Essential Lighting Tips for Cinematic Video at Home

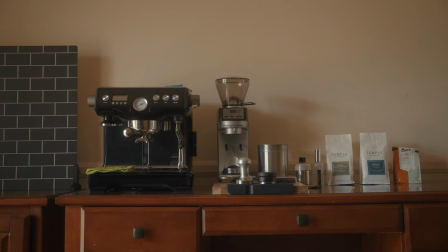[0:00]
This is my espresso bar. Kinda meh, right?
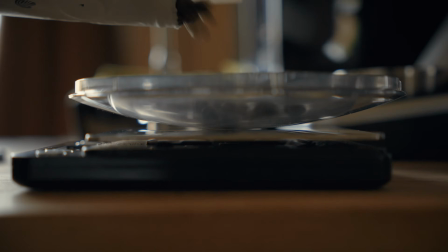[0:03]
But I'm going to show you how you can still get cinematic video just by using the available light in the room.
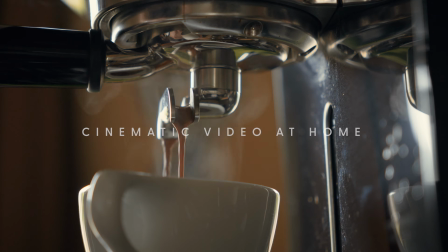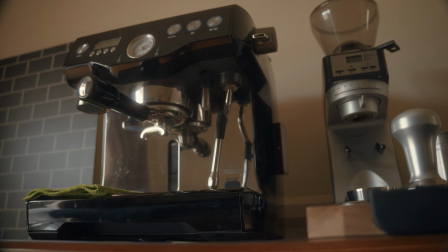[0:15]
I think the biggest nuance in using natural light for cinematic video is camera angles.
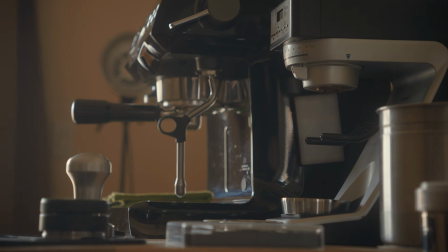[0:22]
Here's my coffee bar setup, and the goal is to create a cinematic looking sequence from it. The first question is, where is my main light source coming from?
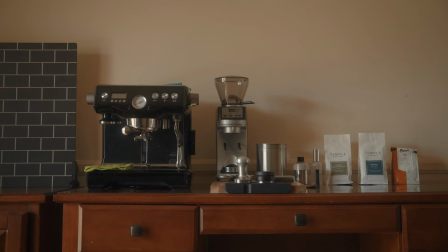[0:34]
Well, it's this window right here, which is pretty much hitting my setup at a perpendicular angle with a slight offset due to this wall and curtain here.
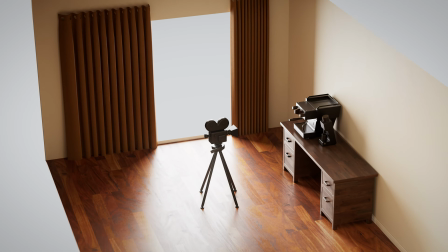[0:43]
Generally, what you'd want to remember is wherever your main light source is, you'd want to aim your camera towards that light source.
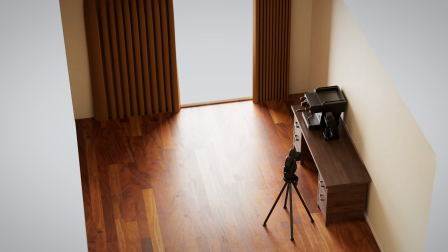[0:52]
So in my case, what I would do is keep my camera within this range of angles when filming.
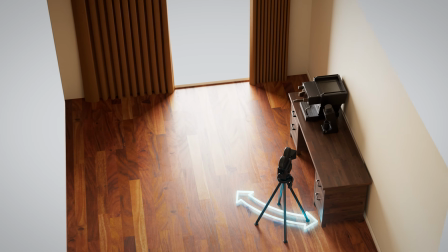[0:58]
I'm not completely shooting into the light source, but this angle range with respect to my light source will likely give me the best looking results.
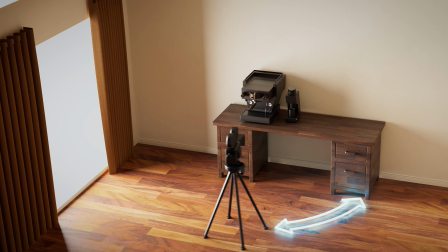[1:06]
If I happen to go out of this angle range and position my camera closer to the light source, the shots will start to look a little flat and not as interesting.
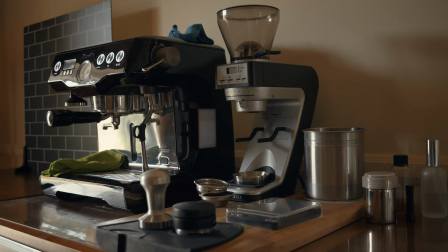[1:16]
Another problem you may run into is not liking your setup.
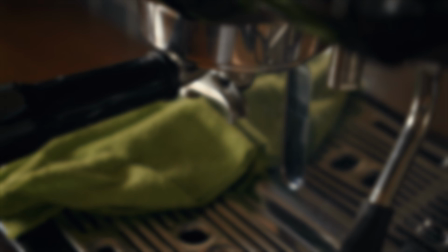[1:20]
My setup doesn't look that good, if I'm honest, and the solution I found is to film a lot of close-ups and tell the story that way. Okay, with this in mind, let's take a look at a few examples from the shots that I took.
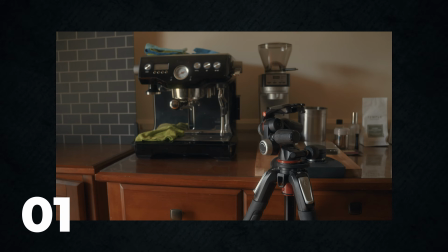[1:33]
For this one, I wanted to capture the steam wand and some water coming out of it, so I positioned my camera right about here, and this is what I get.
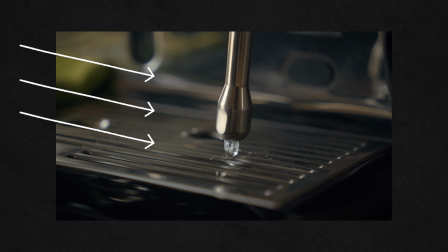[1:42]
We have our main light direction from the left, and is creating really nice highlights on our subject right here.
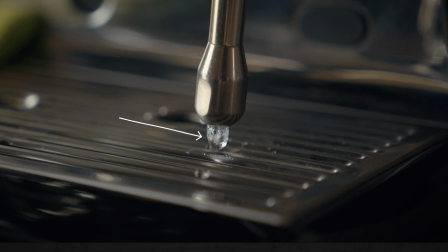[1:50]
It's even hitting the water nicely as this angle of light refracts through the droplets quite well.
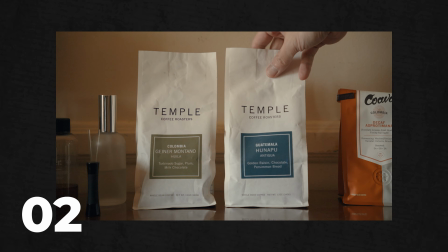[1:57]
Now this shot was originally shot straight on towards the bags, and I think also proves my point.
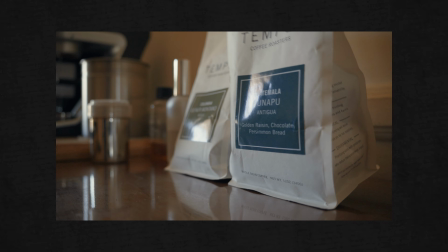[2:03]
It just doesn't look as interesting. But when I repositioned my camera here, the shot has more depth, more highlights.
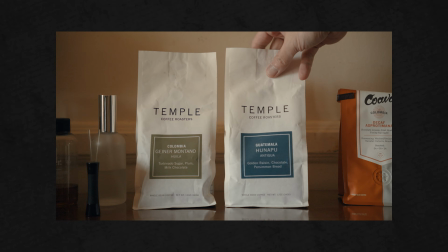[2:11]
Overall, it's more interesting to look at than this shot. Now, this shot has one exception to this whole video.
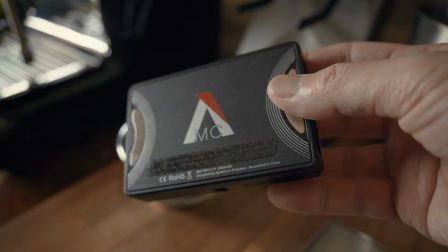[2:18]
I actually ended up using an aperture light to add some more light to the shot.
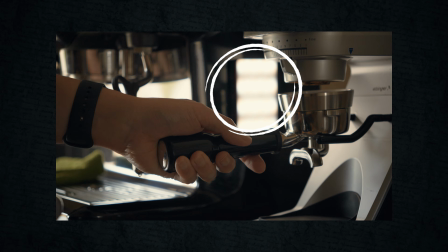[2:23]
You can actually see the light right here. It has magnets on it so that I was able to attach it to my espresso machine.
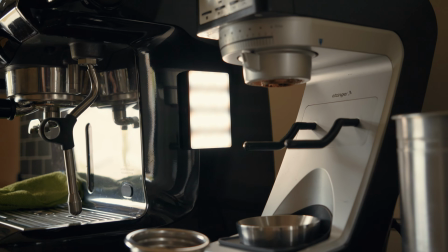[2:29]
I added this light because in this shot,
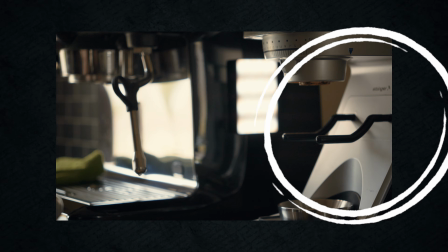[2:32]
the highlight on the machine was so bright that this section of the frame was actually quite dark, especially on the grinder area.
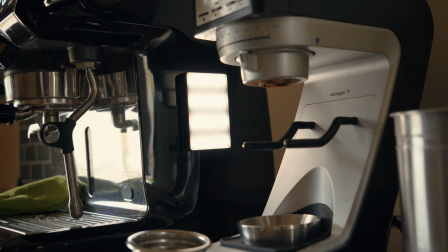[2:39]
So that light helped lift the exposure up a bit.
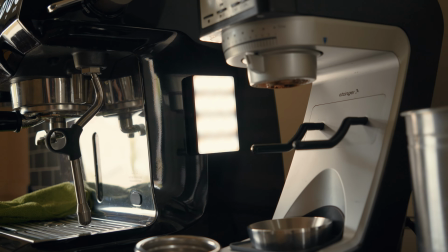[2:43]
And notice that the light is pointing in the same direction as our light source, which does help also in preserving the look our window light was already giving.
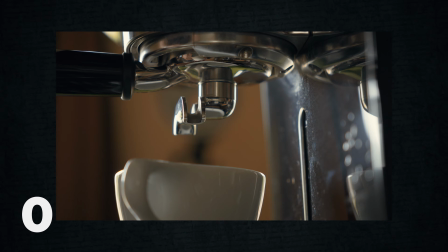[2:54]
Alright, now this is the hero shot and also my favorite for the whole shoot.
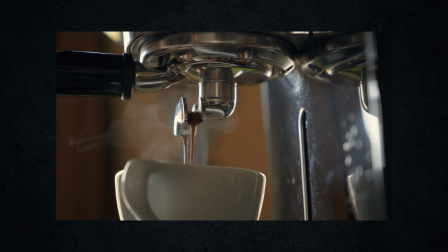[2:58]
The position of the camera is shooting almost directly towards the direction of light in this case,
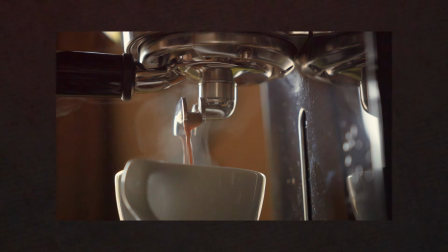[3:03]
and as a result, we get really nice highlights all over the place.
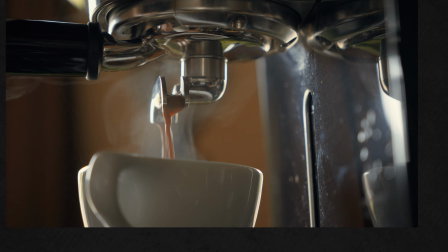[3:08]
We see it on the cup right here, the front plate of the espresso machine has a nice little glow to it,
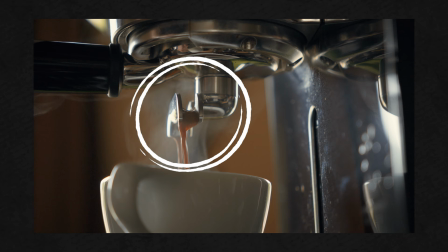[3:13]
and the hero of the shot right here, we get highlights not only on the portafilter,
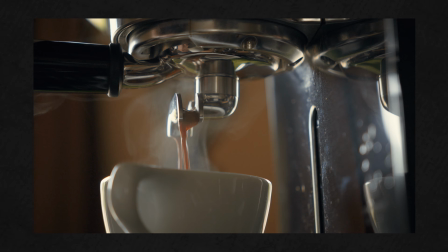[3:18]
but on the espresso itself too. There is a highlight coming directly from the light source itself, right here,
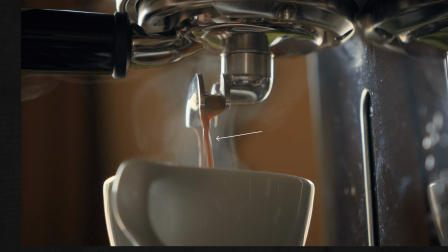[3:24]
but we also get a highlight on the side of the espresso from a reflection of the light source on the back plate of the espresso machine. So as a result, we get this 2 rim light action on the espresso liquid for the price of 1.
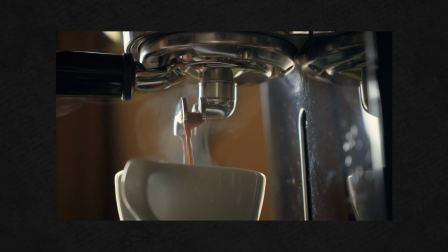[3:36]
Which is a nice plus in my opinion. So for all of my shots, with a few exceptions of course,
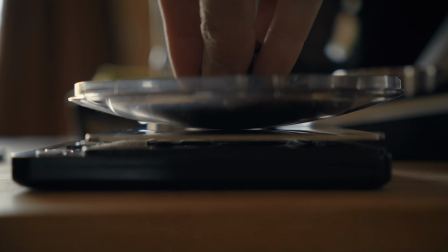[3:42]
I filmed within this angle range and simply recorded simple actions of making a flat white, and when all that was done, this is what I came up with.